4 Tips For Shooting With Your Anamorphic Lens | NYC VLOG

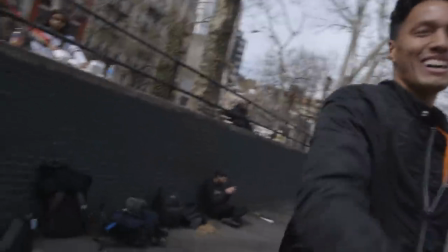What's up, dude? I'm Niles. It's so good to meet you.
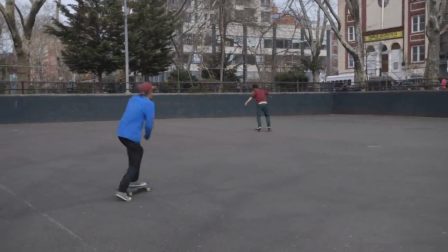All right, so a lot of you have been asking about photos on the anamorphic lens, and this is something that we honestly haven't really thought that much about. anamorphic is typically just for video it is made specifically for video but it kind of got us thinking like is this something you can actually do should you take photos with it it's gonna be a squeezed image like if you look at me right now can you see it yeah I look squeezed don't I my face is skinnier and all squinched in we are planning on building something in the moment app that does desqueeze it for you so yes you could take photos and desqueeze it but you're gonna you're gonna get that same like cinematic aspect ratio it is something you can do we never want to limit your guys's creativity on what you can make so if you want cinematic photos it is possible you just have to desqueeze it same as video all right so we are back at the house and we did find a desqueeze option for photos it is an app rightly
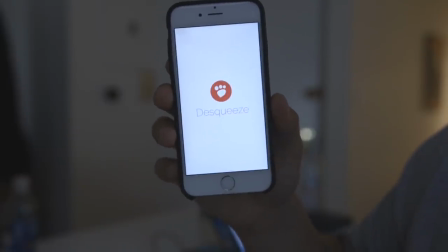called desqueeze on your phone right here desqueeze okay let's run through this quick it's pretty easy all you're going to do is you're going to hit the app you're going to open up your squeezed photo there's a photo of me i look ridiculous
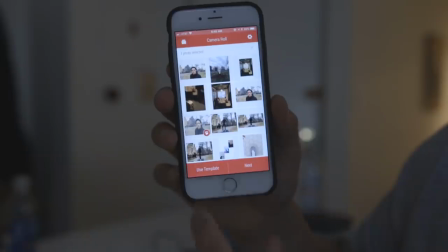that's fine you're going to hit use template right here use template you'll see the top 1.33x built into the app all you do is you tap that you hit go and
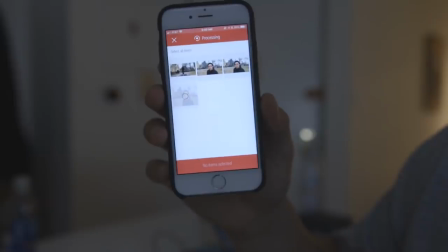then it's going to export out stretched image for you.
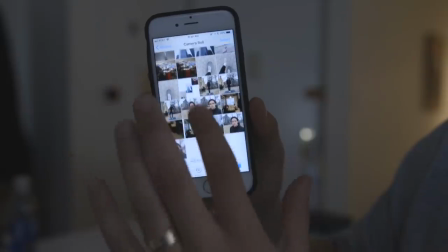It'll save your camera roll, make sure you give it permissions, and then boom you have a stretched out cinematic image.
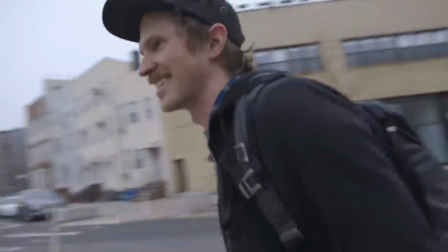You should just sit on a city bike. Nothing, we are walking to film our last tip and we are currently being recorded. Alright everybody, so for our last tip we are gonna talk about flares. So one of the best things about an anamorphic lens is something we've already mentioned multiple times and that is the flares you get they are beautiful they are horizontal they're
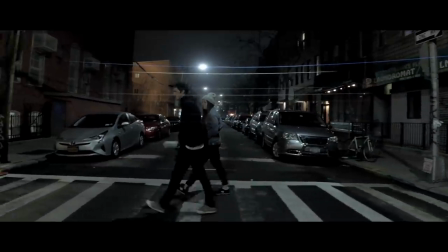cinematic they look awesome so one thing to note is that when you want a big flare you want a very drastic flare you shoot directly into light when you want a softer flare you kind of want a little side light it can still be in camera but just a little off to the
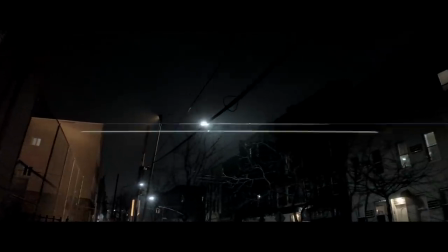side and yeah it looks great it's something to definitely hunt for we call it flare hunting we got we got flares we got
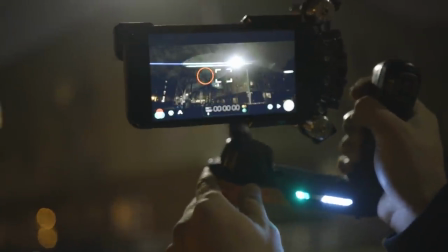some good flares. You want to look at these real quick? Yep. I'm seeing them. So that's like direct right there.
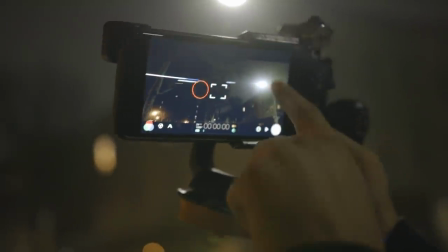You want a little softer you're gonna go to the side. You're gonna see a little haze there then your flares are getting smaller and smaller on that side. Okay so what's going down? I'm gonna go grab a couple boosted boards and we're gonna give these boys their first boosted board experience and see how it goes. So the important so the important thing to note here is that Caleb's I've never boosted boarded, is that what you say? Boosted boarded? And, yeah, you never boosted. So we're not gonna tell and we're just gonna surprise and it's gonna be great.
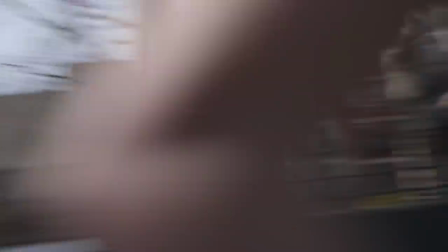I've never done a boosted board. Never. Sarah, can I borrow your face for a second? Yes. Hi Sarah. Dude, we made this happen for you bro.
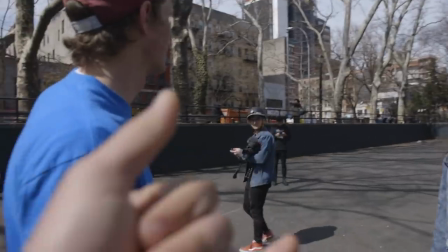A boosted board, is it my birthday? Dude, Cody just hooking it up bro. Alright, first boosted board ride. This will be a separate YouTube channel. Caleb rides a boosted board.
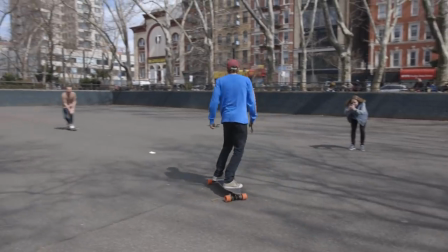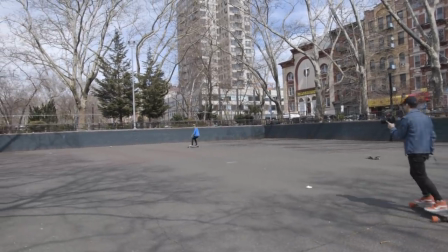Okay, after my first ride, I felt exhilarated. I felt like I finally lived a little, and now we just stepped it up to pro mode. Cody hooked it up, and here we go. Let's go, dude.
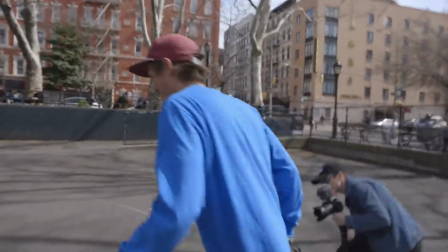You're a pro now.